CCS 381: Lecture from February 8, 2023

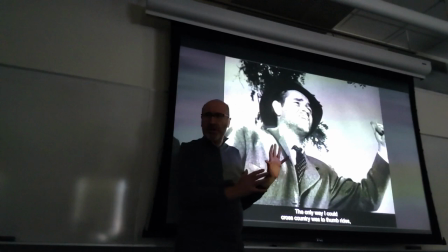2177s
With this shot from below, which is an awkward angle, but again, reminiscent of German Expressionism,
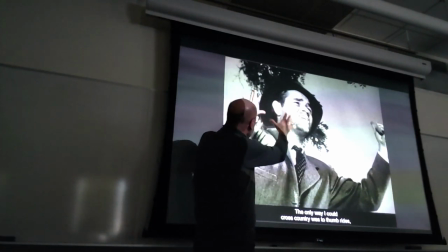2187s
you, because of this angle, you see the branches, you see the sky, but it gives this sense of solitude,
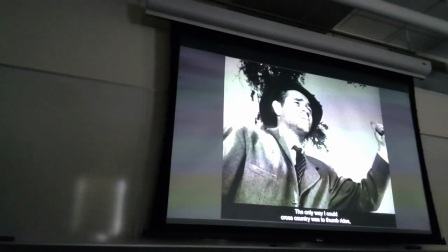2195s
not this sense of placement in a world.
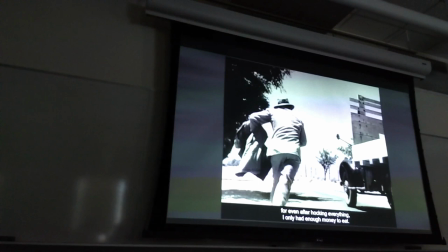2199s
And here you see more, you see the track, you see the road, but this is one of just a few shots.
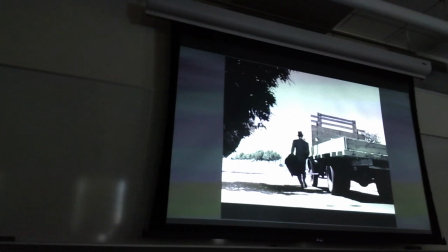2206s
Mostly it's his face or his torso with the sky, right?
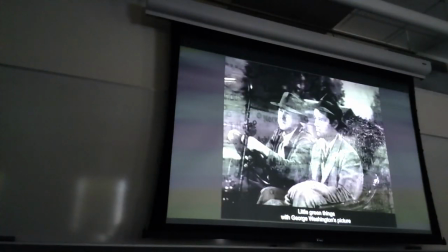2214s
And he goes from place to place. Already in here, you don't see much landscape, and in the,
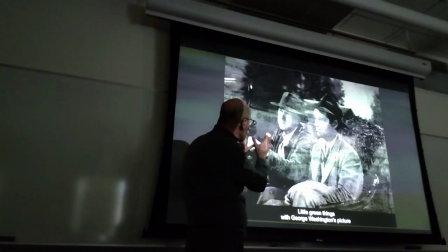2221s
for the next two cars, you see just the driver and Al, right? Which again gives this sense of oppression. The frame is crowded, right?
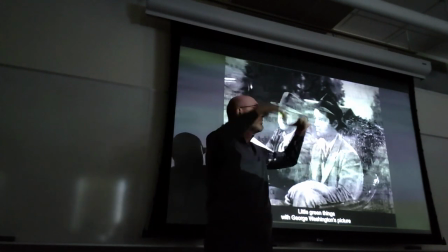2231s
There is no landscape. Landscape horizon would be freedom, would be hope, would be his destination.
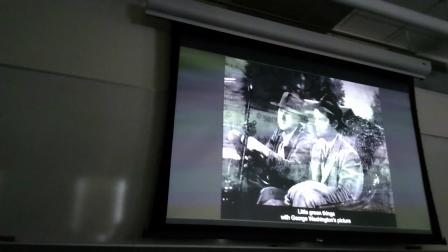2237s
And instead, it's this situation that is trapping him. He's on the road, but with no control.
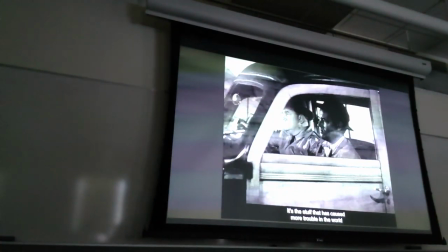2245s
And again, here, just the car, no landscape.
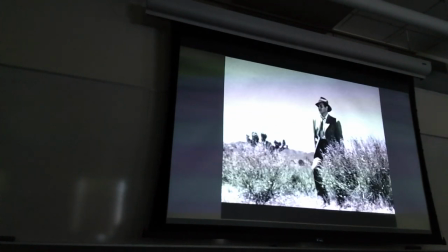2249s
More map, and finally, more landscape, but simply because the landscape is not reassuring.
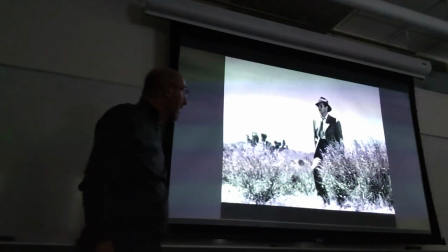2255s
It's in itself threatening because it's in the desert of Arizona, although don't believe for a minute they went to Arizona.
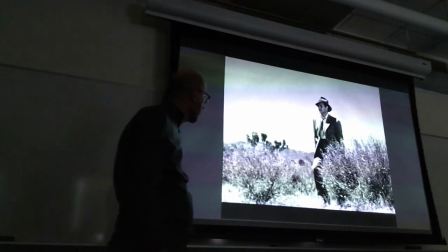2262s
It was all shot in California. So it's a desert somewhere in California.
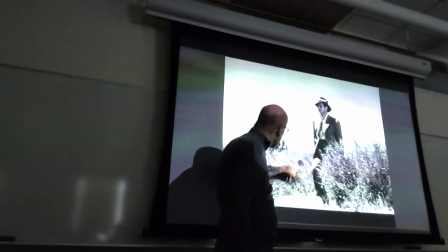2266s
And look at these poles for electricity.
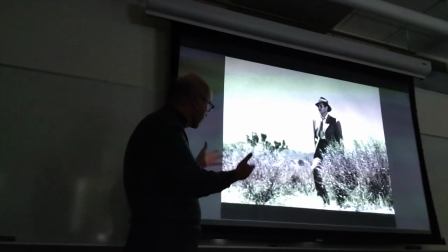2271s
Probably they're the same poles we're seeing in other scenes. Of course, they were everywhere in California, but most probably they went to a place and shot three or four scenes.
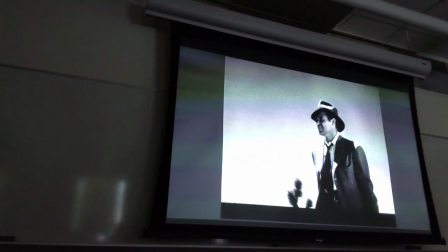2282s
And again, from the landscape, the shot from down below showing the sky and Al, right?
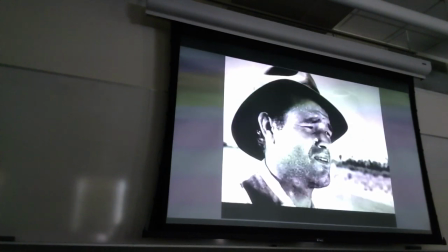2291s
This sense of being lost. Or his face occupying most of the screen.
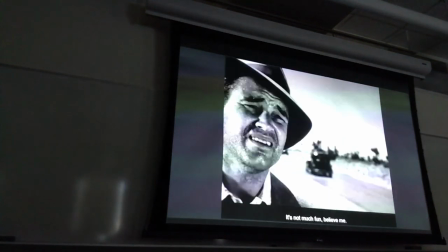2300s
And the cars are going by,
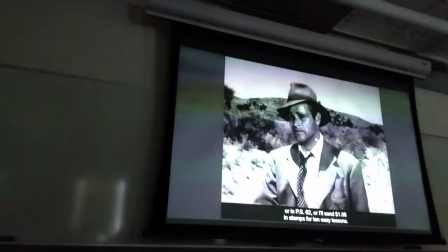2302s
nothing is happening, he cannot reach his goal, and he continues to wander in this desert.
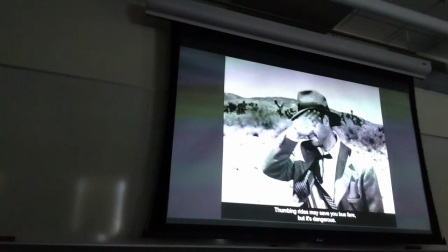2309s
At this point, we know that he's suffering physically as well.
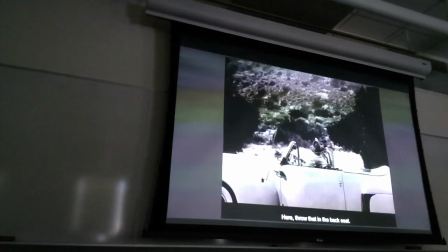2314s
Car after car, they ignore him, and then, for the first time,
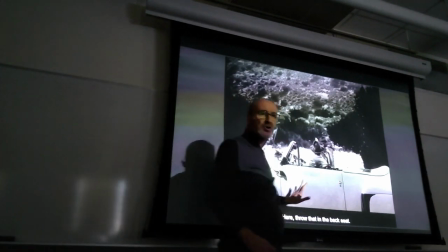2320s
you see a wider shot of the car because they need to show that this is a fancy car, a rich man's car,
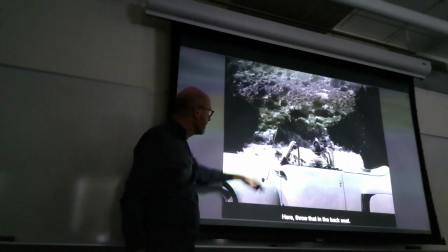2325s
and this is Haskell that is picking him up.
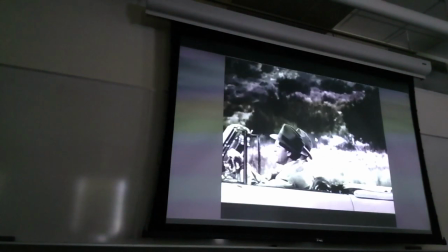2330s
Once again, though, you have a close-up, you have a road.
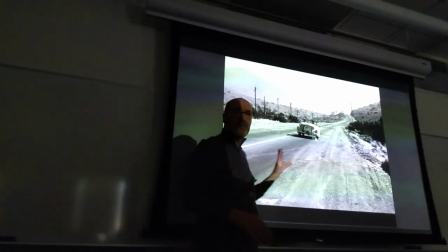2334s
This is the same stretch of road that will be used later on for the border when he crosses the border into California.
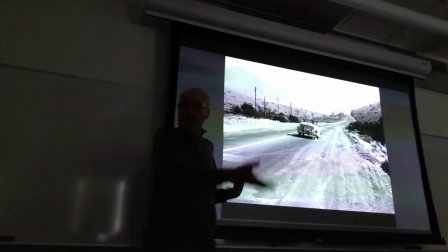2341s
So they went to this place and shot two different scenes.
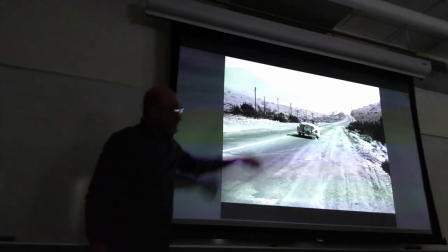2344s
Okay, and see the poles that you have in a variety of scenes.
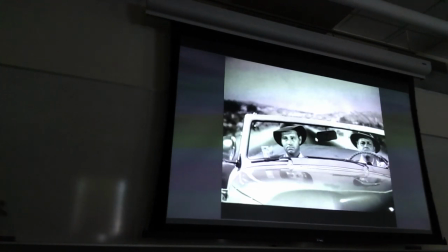2352s
And notice the asymmetry again, playing out here, right?
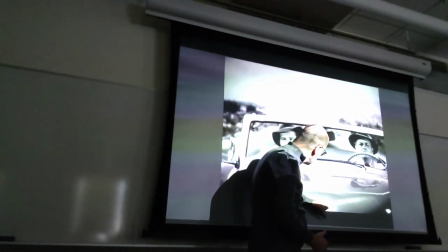2357s
So that the top of the trunk of the
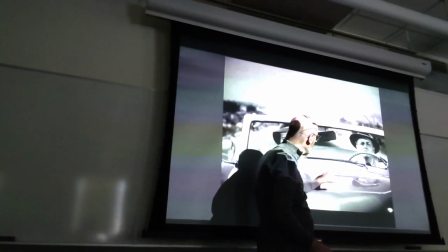2363s
engine lid is not perfectly centered, that the shot is centering Al,
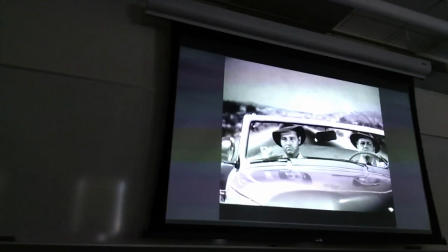2370s
and more he will become the center of the frame, right?
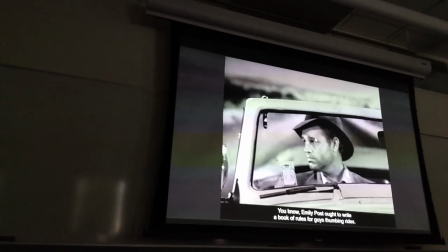2376s
Because even though he has been picked up, he's still lost in daydreaming and not very happy either, right?
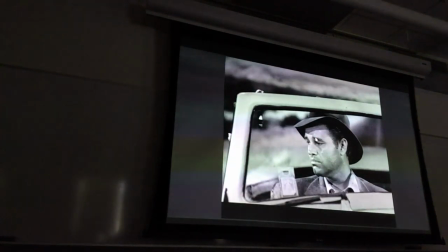2384s
Even though Haskell will tell him that they're going all the way to Los Angeles.
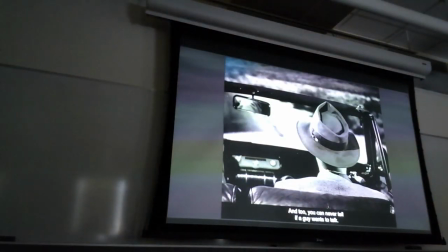2390s
Again, the attention is all on Al.
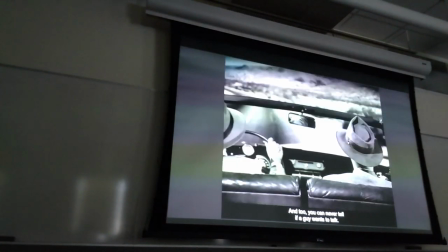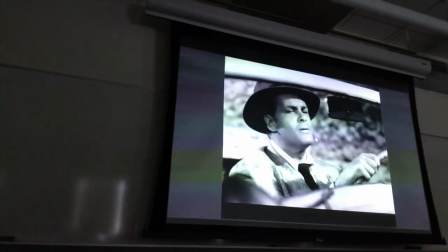2399s
and you can already see the scars on Haskell's hands. And this is when Haskell takes the first pill.
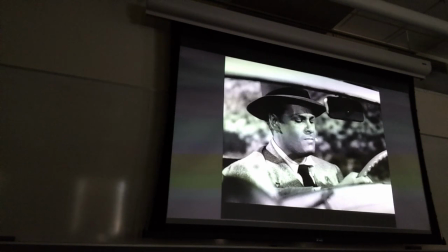2407s
It's in between these 2 second intervals without Al asking anything.
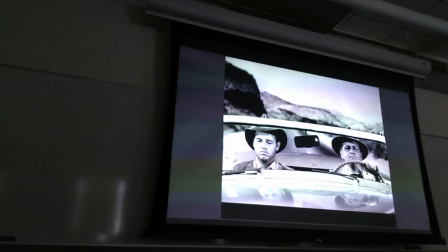2414s
And Haskell is telling his story, which could be pretend, right? Could be part fiction, storytelling.
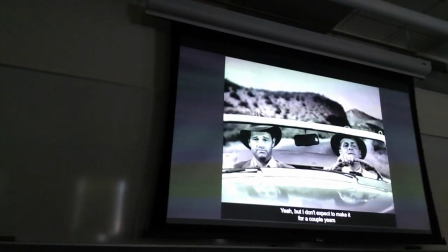2421s
And now just a frontal shot, more symmetrical, because they're exchanging chatter.
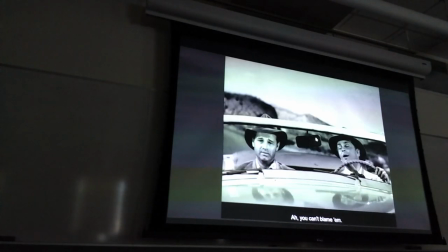2427s
And then Haskell will tell his story.
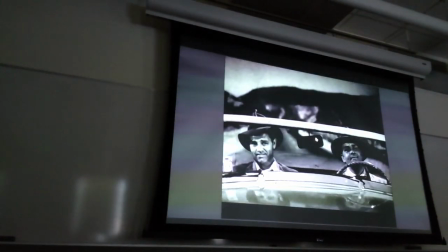2434s
Okay, so for a moment he's smiling, but the moment he smiles, we go to darkness again.
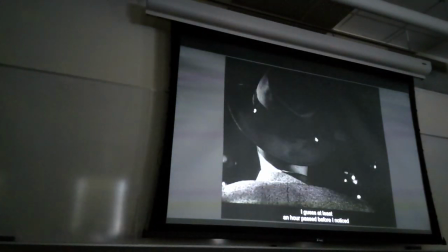2439s
And it is during the night,
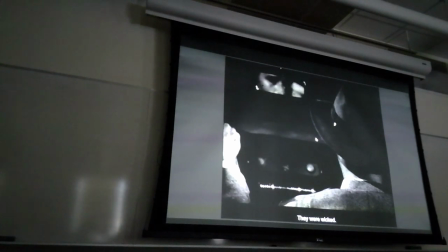2442s
fittingly, that he will finally notice the scars and will have to hear the story of how the scars were produced.
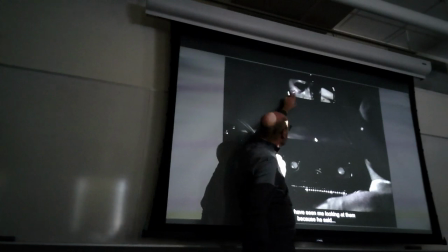2450s
Of course, notice how the eyes are picked up by the rear view mirror in here.
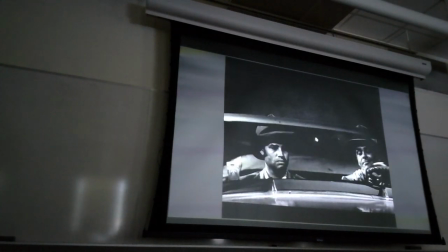2460s
And again, the asymmetry with Al closer to the center of the scene.
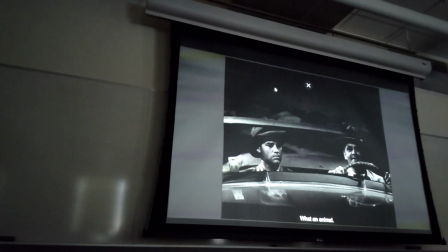2467s
And this is enough for this particular sequence.
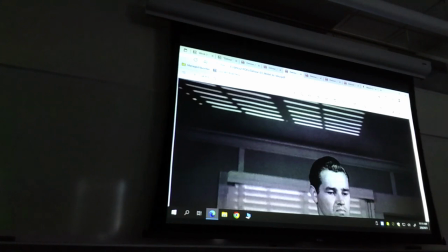2472s
And we move on to another interesting sequence. So Haskell is dead.
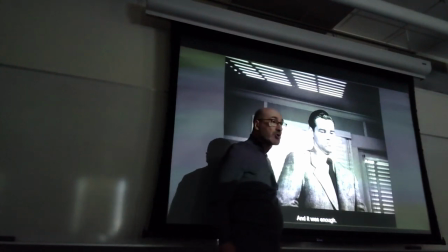2479s
Al is continuing the journey, pretending to be Haskell, putting on the clean clothes and the elegant clothes that Haskell had in his suitcase.
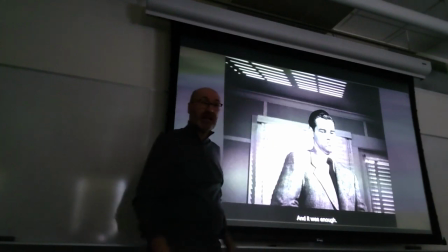2490s
He is in a road motel. We don't see the road motel outside. We just go straight into the room and notice how sparsely furnished the room is and notice the reflections, right?
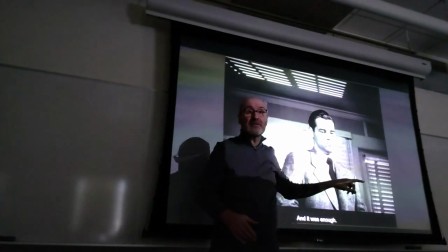2503s
What is it reminiscent of? What is it suggestive of?
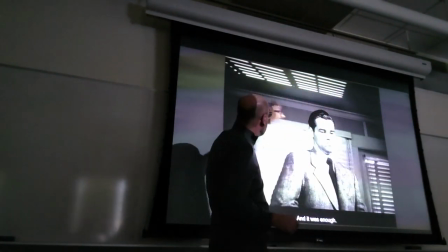2508s
What other kind of place would have grids similar to those?
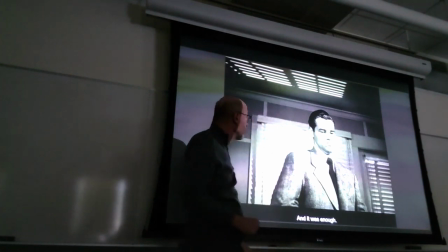2515s
Like a prison? Like a jail cell, exactly, right? And a jail cell would also be sparsely furnished, right? So he's there, but his face is still perplexed, right?
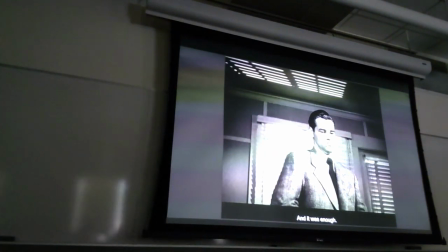2529s
He's not very confident, just a little bit.
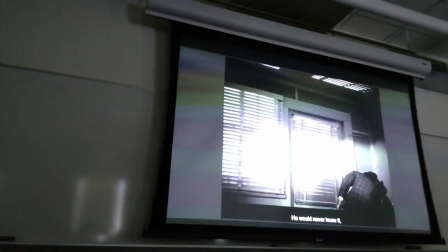2535s
And you just see the inside, right?
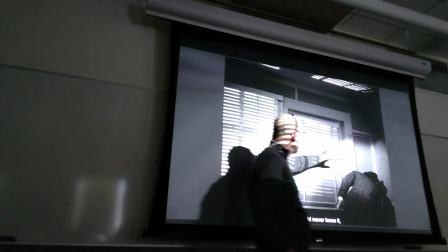2539s
You see one hanger, perfect use of props, because even if you have a low budget, you can still be creative.
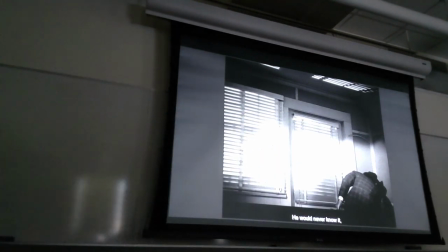2548s
One hanger in the corner, right? This is a simple road motel, no luxury.
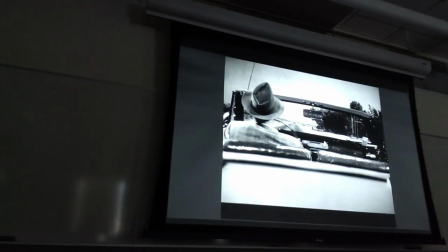2555s
And finally, he's out. And the moment he's out, this is 2 seconds later, he's about to stop at a gas station.
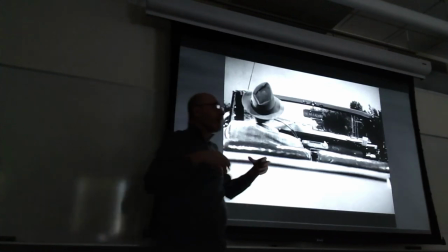2563s
No landscape, no freedom and speed on the road.
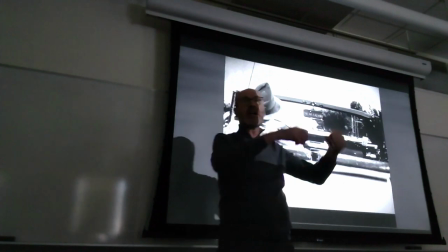2568s
I'm so happy, I'm driving this fancy car, and I have money in my pockets.
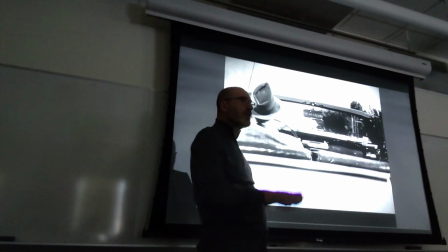2573s
I'll be with Sue in 3 or 4 hours. No, nothing.
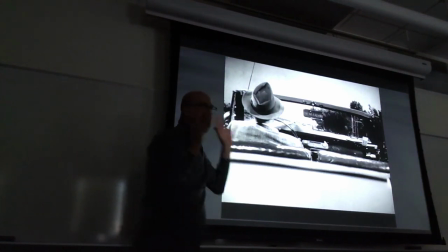2578s
Just him in stopping at the gas station. But what is the one element you're supposed to notice in this shot?
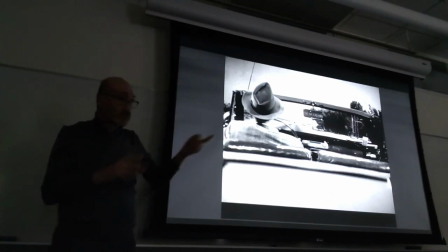2585s
Where is Vera? Right there. Right there at the center.
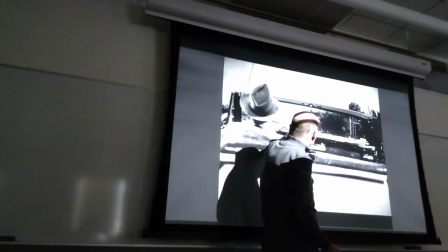2592s
At least it's not perfectly centered, but if you look at this prominent central object, which is the rear view mirror, she's there, right?
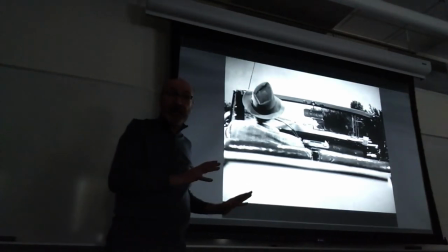2599s
And it's the incongruous element. We don't know about her yet, but we cannot fail to notice her.
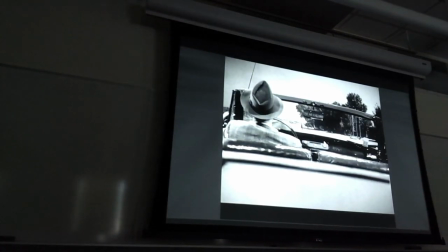2609s
And in fact, we see her again, and she's holding her position. Holding her position makes her more visible. He stops at this gas station.
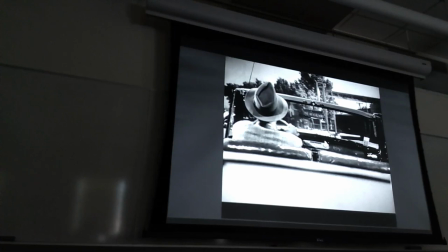2622s
There is no one, right? Because his world is not a world of connectedness.
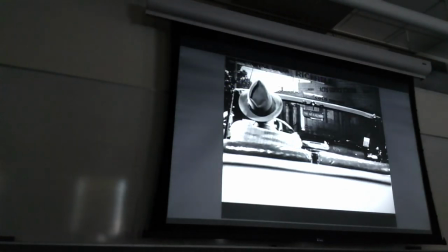2627s
He's separate, he's isolated. And he goes there, he needs to get water, as I said, for the car.
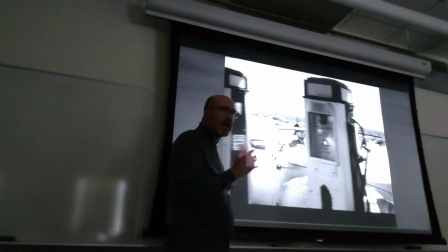2635s
Notice how, again, there is something in the middle.
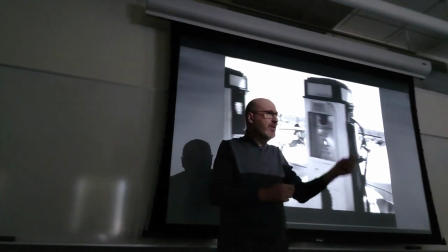2638s
And again, you might ask, same as for the menu or same as for the lamp in the apartment at the end of the film.
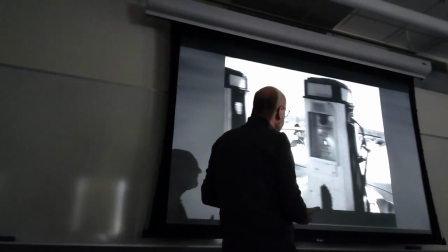2646s
Why do I have these things in front of me that I cannot see the car, I cannot see Al?
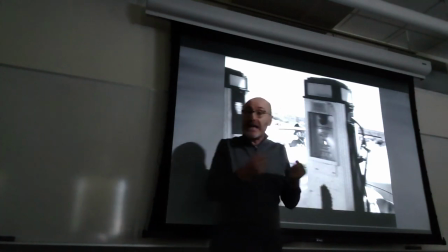2651s
It is intentional.
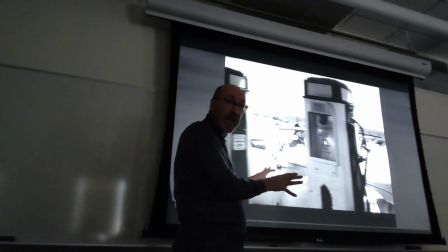2653s
It is another way within a space that is largely empty to enclose the character,
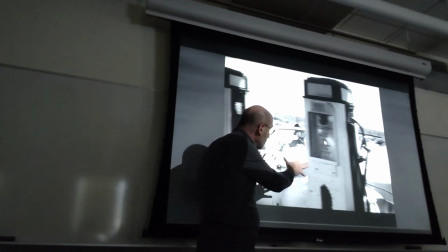2661s
because he, through this sequence, will remain
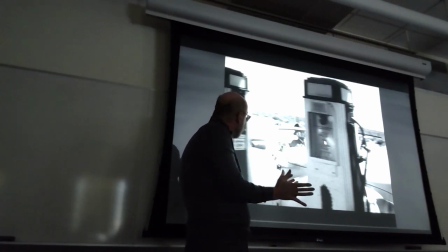2667s
closed in between the pumps
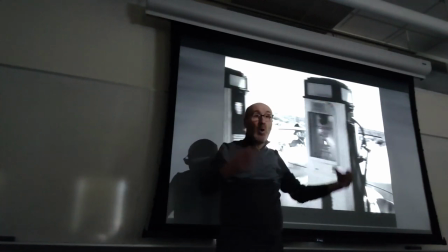2671s
and the gas pumps and the poles of the roof of the gas station.